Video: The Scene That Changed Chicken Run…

This whole movie was too much for a 3 year old child. MOTHER! And so Ginger continues to follow however she can.
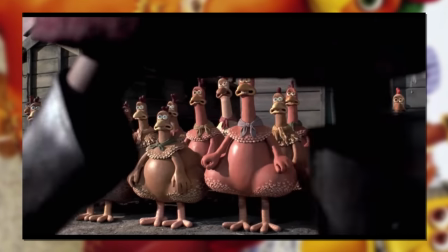Now choosing to climb atop the roof of one of the huts to peer from above. Giving her the rare spectacle no one else bothers to explore.
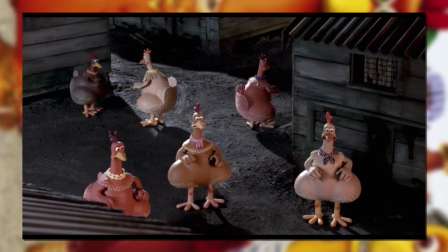Or has the stomach to.
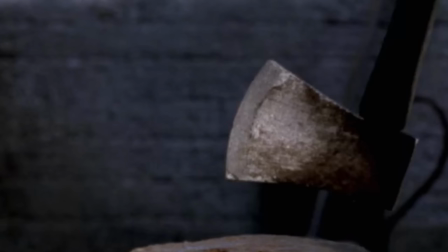Mrs Tweedy grabs the axe and pulls it off frame. As the camera lifts up to the shadow on the wall.
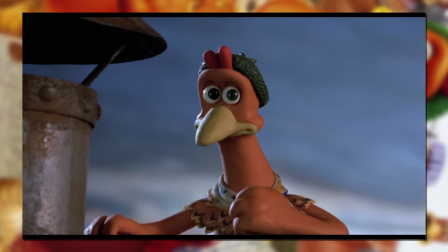They can't physically show a chicken being decapitated, but they can imply it in shocking detail.
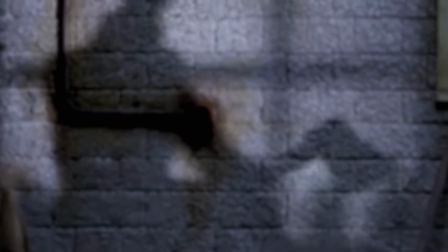You see Edwina brutally push down to the pedestal, so intense her entire legs go up like that.
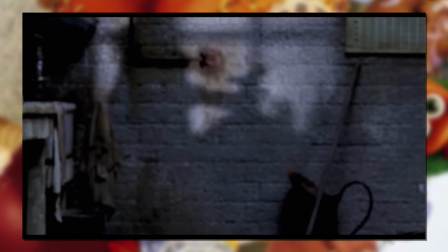As Tweedy's figure readies the blade, lifts up and...
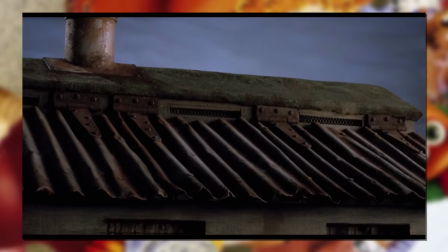My goodness our angle didn't change from Ginger's new rooftop view.
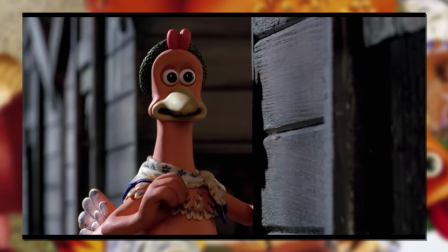So that means she saw something else to us. She probably got to see the actual hidden aftermath of the whole thing.
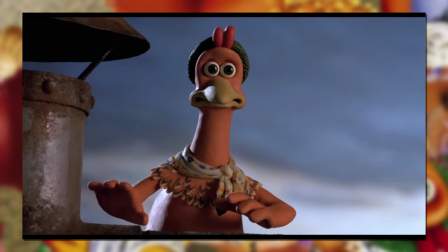CHRIST! No wonder she was holding her neck in suspense.
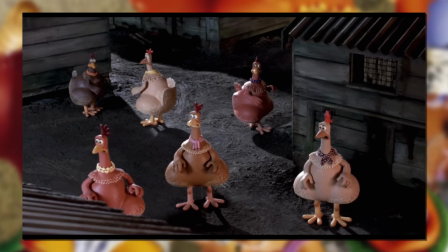Everyone else was just minding their own business, yet unable to block out the sound of their peer dying in a moment.
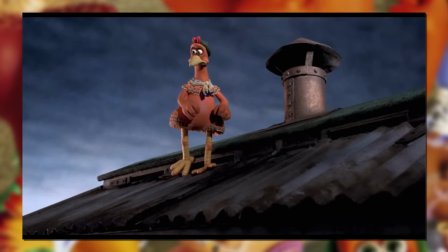Why did I watch this so young? And so, depressed on their latest loss, Ginger turns around on her roof to sit down.
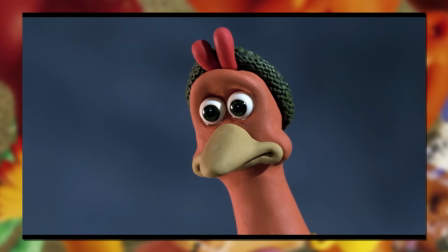And And this shot here, will also haunt my dreams.
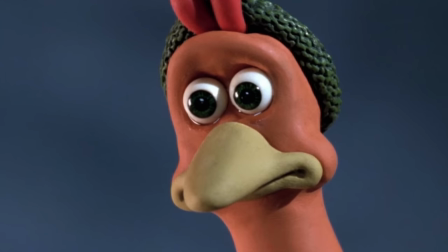Just a simple shot of a claymation chicken, with tears in its eyes as it's staring hauntingly into nothingness.
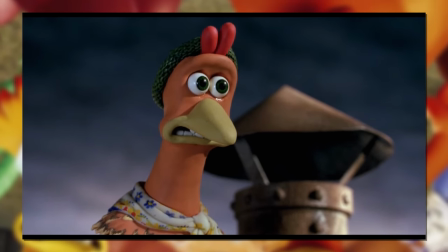There is so much raw emotion and despair in this shot. And then from above she hears...
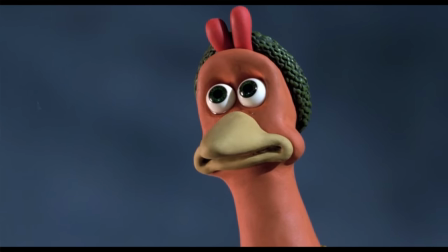A symbol of freedom. Free birds flying in the open air, vastly above their little prison, and out to the great unknown.
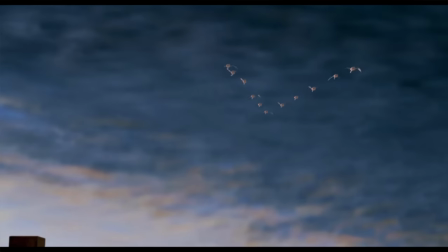A simple desire that is just not the reality for this collection of hens.
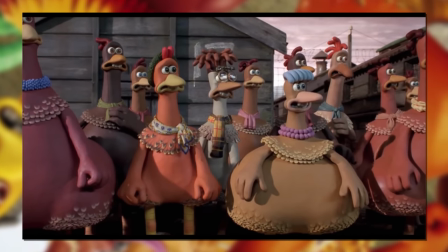As we see as the camera moves further down to show the industrial nature of the oppressive buildings around here.
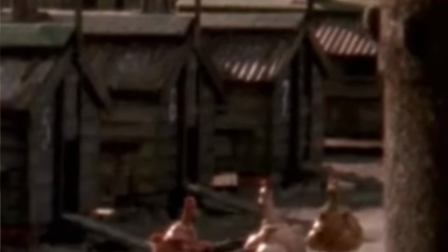Rows and rows of the same hut, a couple of chickens playing chess and i- is that a watchtower over there?
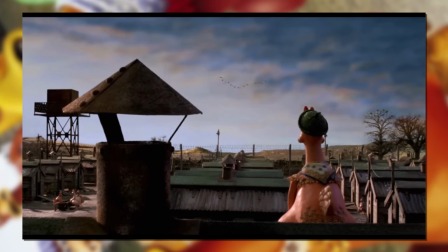What kind of chicken farm needs a watchtower? This is 100% a camp allegory and my people brain cannot handle it!
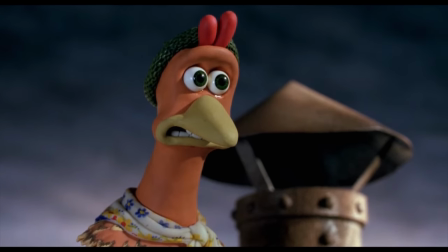This is intense for the first 10 minutes. But it stands as the foundation to kick off the drive of all of our characters.
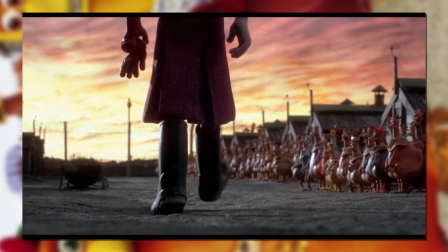And of course Ginger. Who uses this as the stepping stone to push so hard to escape.
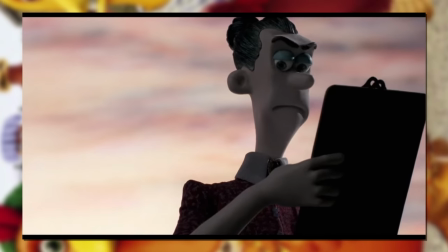It's all been premise building to showcase the stakes, and show that the evil characters really are evil.
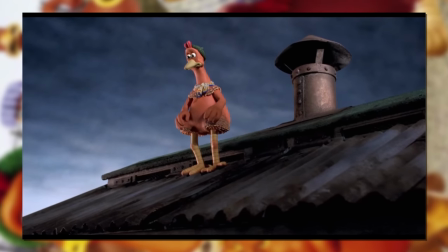Even if three of them technically aren't too bad. And it's the very thing that jumps Ginger into action not moments later.
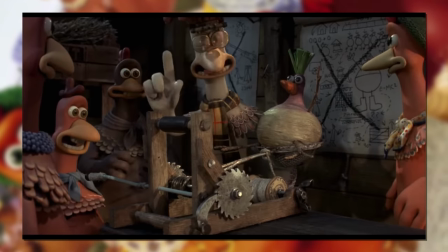And from there, it's a series of escaping hijinks, a spanner in the works, a montage of hope, a reveal of despair,
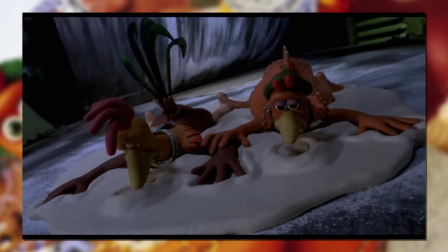a battle in between, and of course, the big bombastic finale.
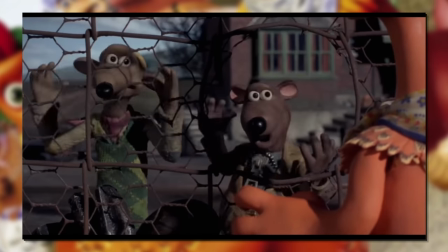But whilst the film in general is a bloody good one, by far at least in my experience, this is the scene that changed Chicken Run.
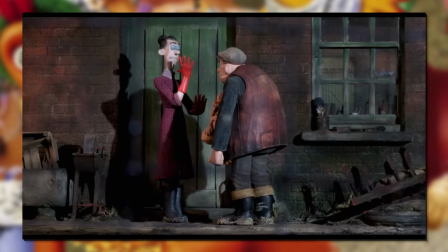It made it clear just how intense the stakes were in this movie, and suddenly made you take it a lot more seriously.
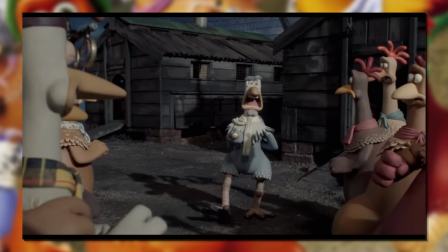I just wish maybe I could've watched it a couple years later the first time? And not spend 22 more years avoiding it.
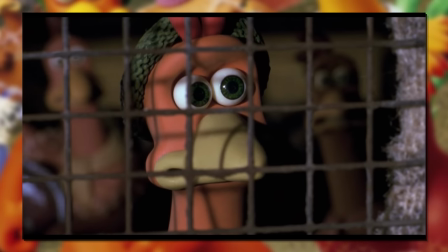Happy Halloween season folks! For now, my name's been Daz, you didn't really care, and I'll see you in a bit.
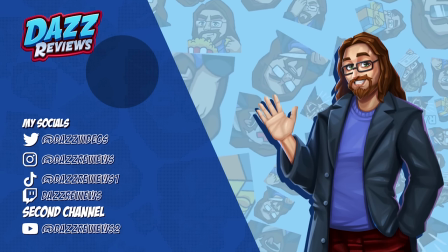Come on, chicken runs a horror movie, right?